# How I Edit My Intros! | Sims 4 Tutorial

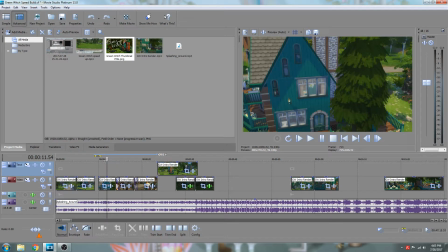1731s
So here is actually about where I'm gonna look through my other footage and see if I have a slower version of this,
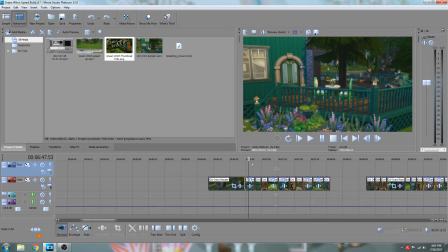1738s
like maybe something that has more points of editing in it. So no, gotta go through.
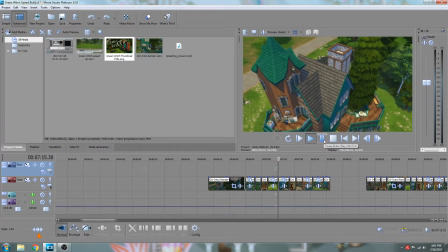1745s
So here we have this. I think this is just going in the opposite direction. Yes, it is, but it might be a bit longer.
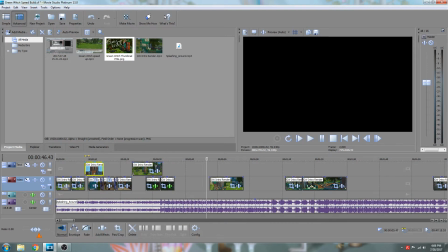1753s
I'm not sure, so I'm gonna pull that out. Okay. So here I have my backup footage.
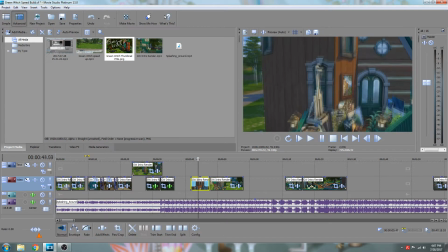1759s
There is this one which I actually shot when in my last tutorial, and I like it, but it's kind of too zoomed in for me, and I don't quite like the lighting.
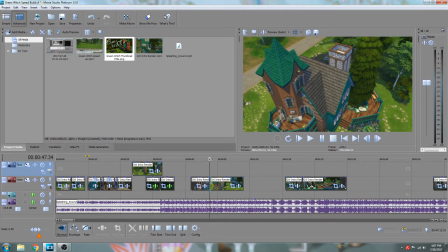1770s
So I don't know if I'm hesitant to use that one. And so here's the same angle but going downwards, and this one you can see it's slower because you can see right there,
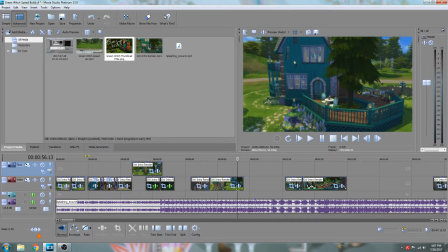1780s
right here, the camera angle changes, and so that means it took longer to record.
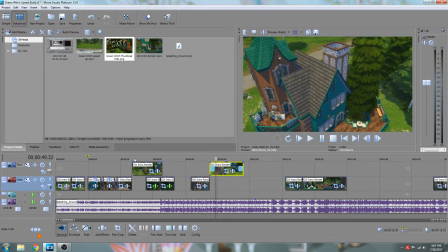1785s
So I might go with that. Maybe we'll even reverse it. We'll see.
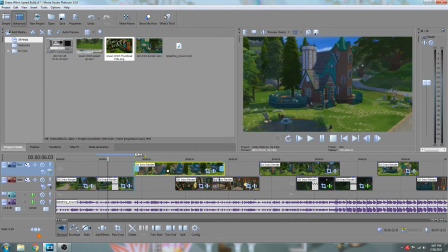1789s
So we'll remove you for now, and then go back to here, and let's make sure it starts off moving.
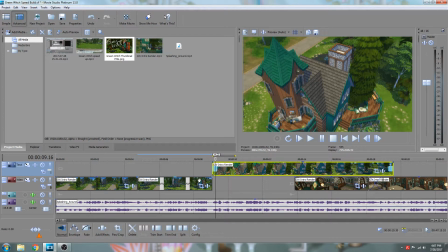1798s
Yep.
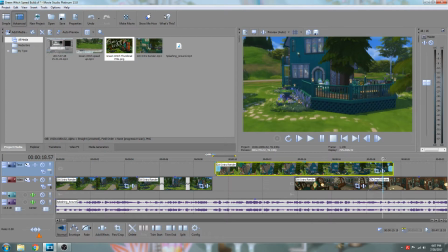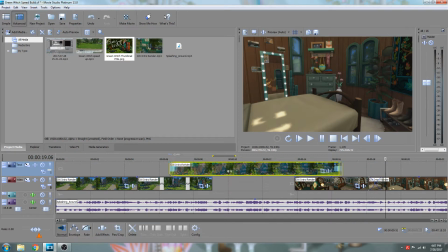1804s
Okay, so now this is way too long, but we'll probably speed it up a bit. Let's see. Oh, not that. Okay, so here we go. This is about probably a little bit faster, maybe. Okay, let's see how this works.
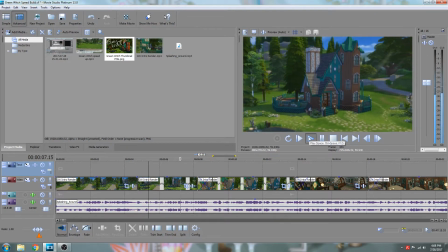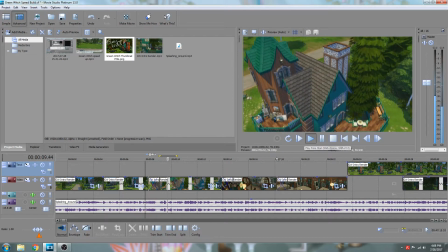1835s
So, okay, I kind of like that, but it's, for this musical transition, it's going faster and we're not actually going faster,
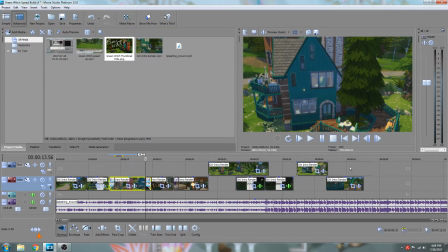1844s
which is part of what I liked about this shorter piece to begin with.
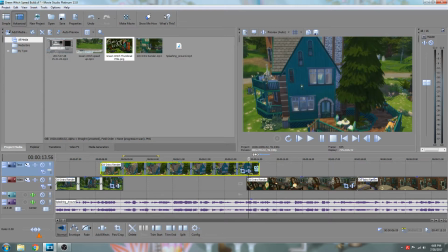1849s
So I wonder, I could probably speed it up just a little bit more. Yeah, see, it's still not fast enough for me.
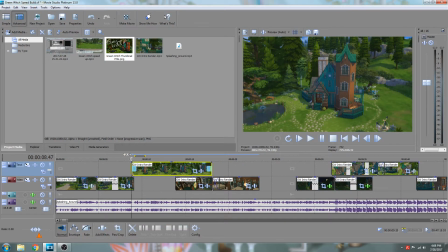1855s
So now we will see if we can fit this big boy into here.
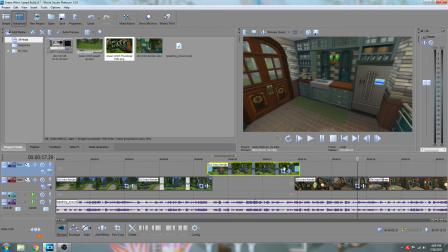1861s
Yeah, let's just speed you up. Let's just see what you look like sped up. Usually for this I'd want it to be slower because it's my panoramic. It's like actually my panoramic, but we'll see how it looks.
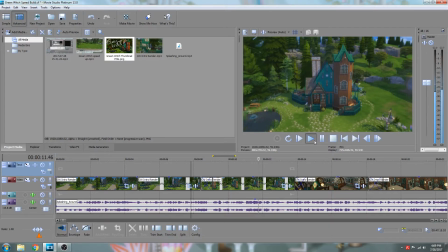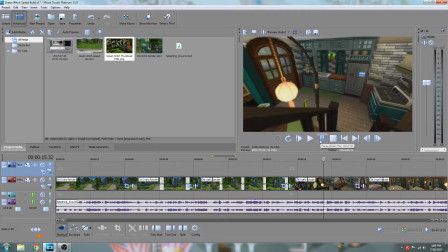1880s
You know, I think I might have to go with this one. I think that'll work.
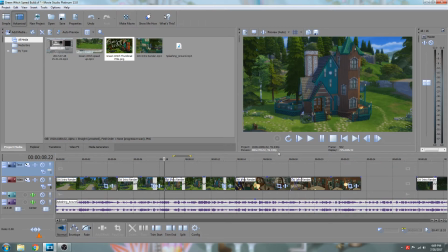1884s
This isn't as fast as I like it to be, and I don't really enjoy this transition here from there.
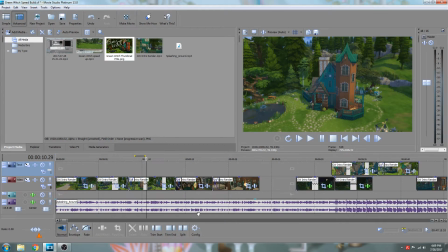1890s
And I know earlier I said don't do that, but I'm gonna do it. I mean, whatever I say, it's all preference.
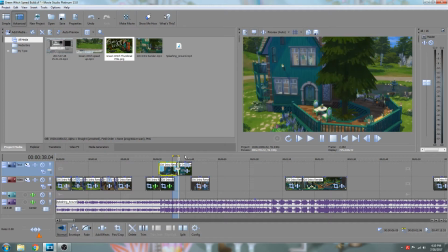1896s
So, you know, do whatever you want to do.
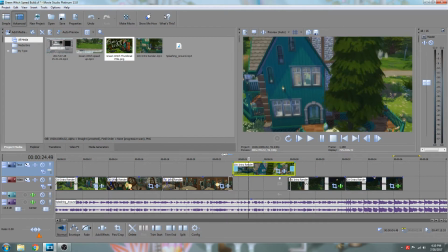1901s
But now we got this here. We'll see how we can fit this in. I wonder if this is kind of short, but we'll see how this looks here.
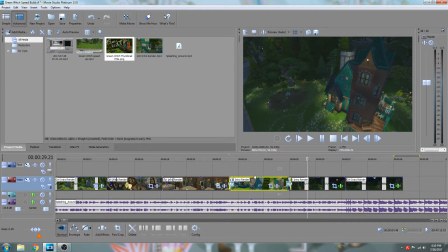1917s
Okay, so it's a bit too fast still, and it doesn't quite fit the music either. So now here comes where I change everything that I've done and rearrange it all.
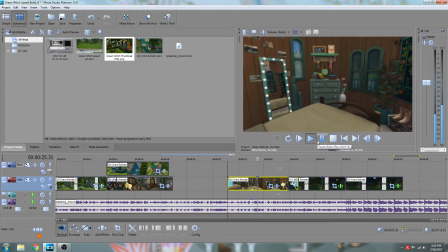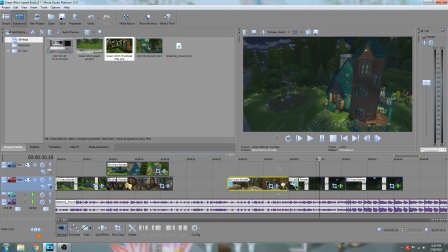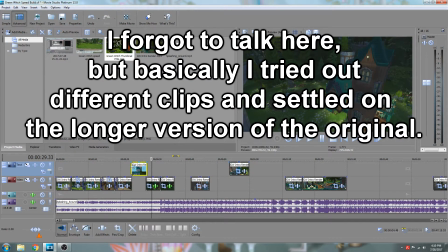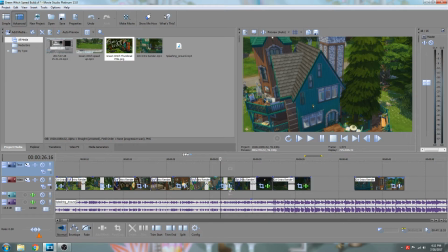1954s
Okay, so I actually kind of like this. Because when the music gets faster right here, we do have this shift scene here.
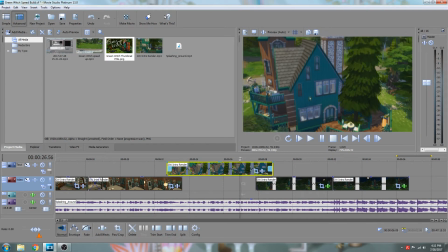1962s
So what I'm going to do is I'm going to slow this down. So first I got to find where the music changes. So here. And so now I'm going to, so here, there. That's about where the music changes.